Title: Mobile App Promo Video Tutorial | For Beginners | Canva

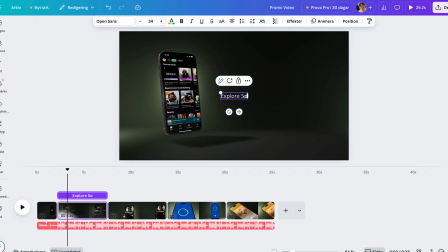255s
Then add some text. I usually place the text opposite to the phone so it balances out the layout.
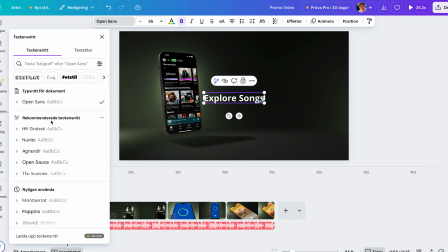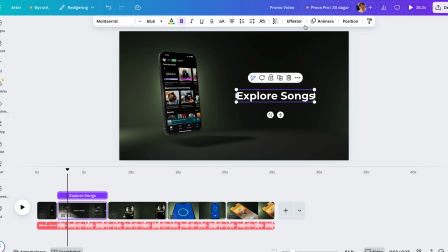268s
You can describe different features or sections of the app in each clip and then add more simple text animations to make it feel more dynamic.
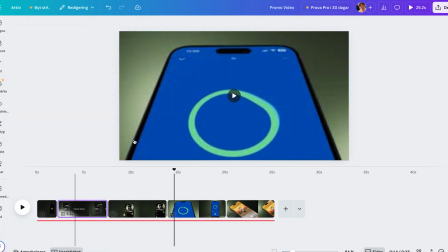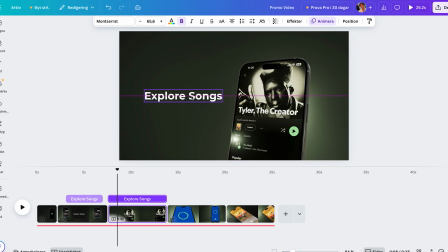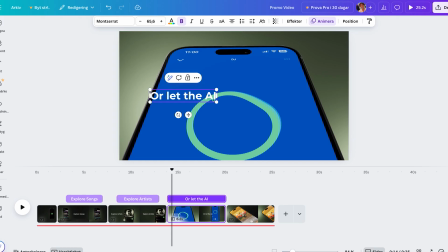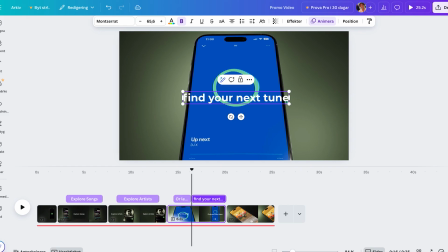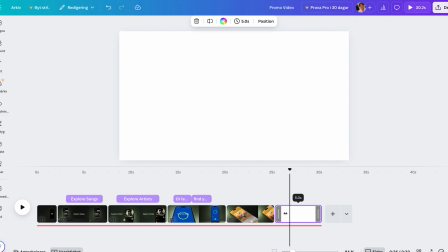320s
Finally add a closing slide.
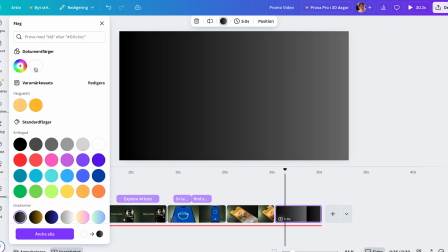321s
I use a gradient background and drop in some app store logos so viewers can know where to download the app.
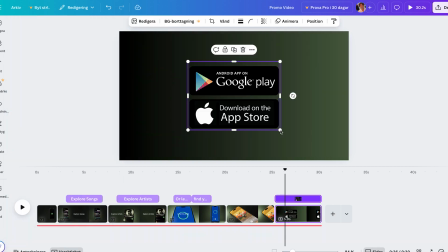330s
You can just google app download logos, they're easy to find. And that's it, all of this took about 30 minutes.
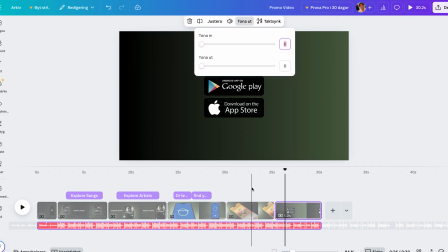340s
If I had done this the original or old way, animating in Blender and editing in Premiere Pro, it could have taken days, at least for me.
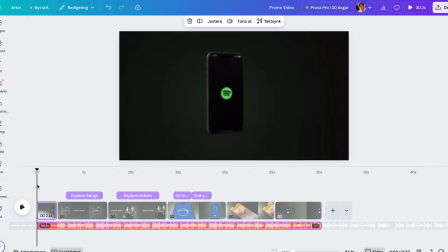349s
Thank you for watching, I hope you learned something, and if you have any suggestions for the website, or you want more tutorials like this, let me know in the comments.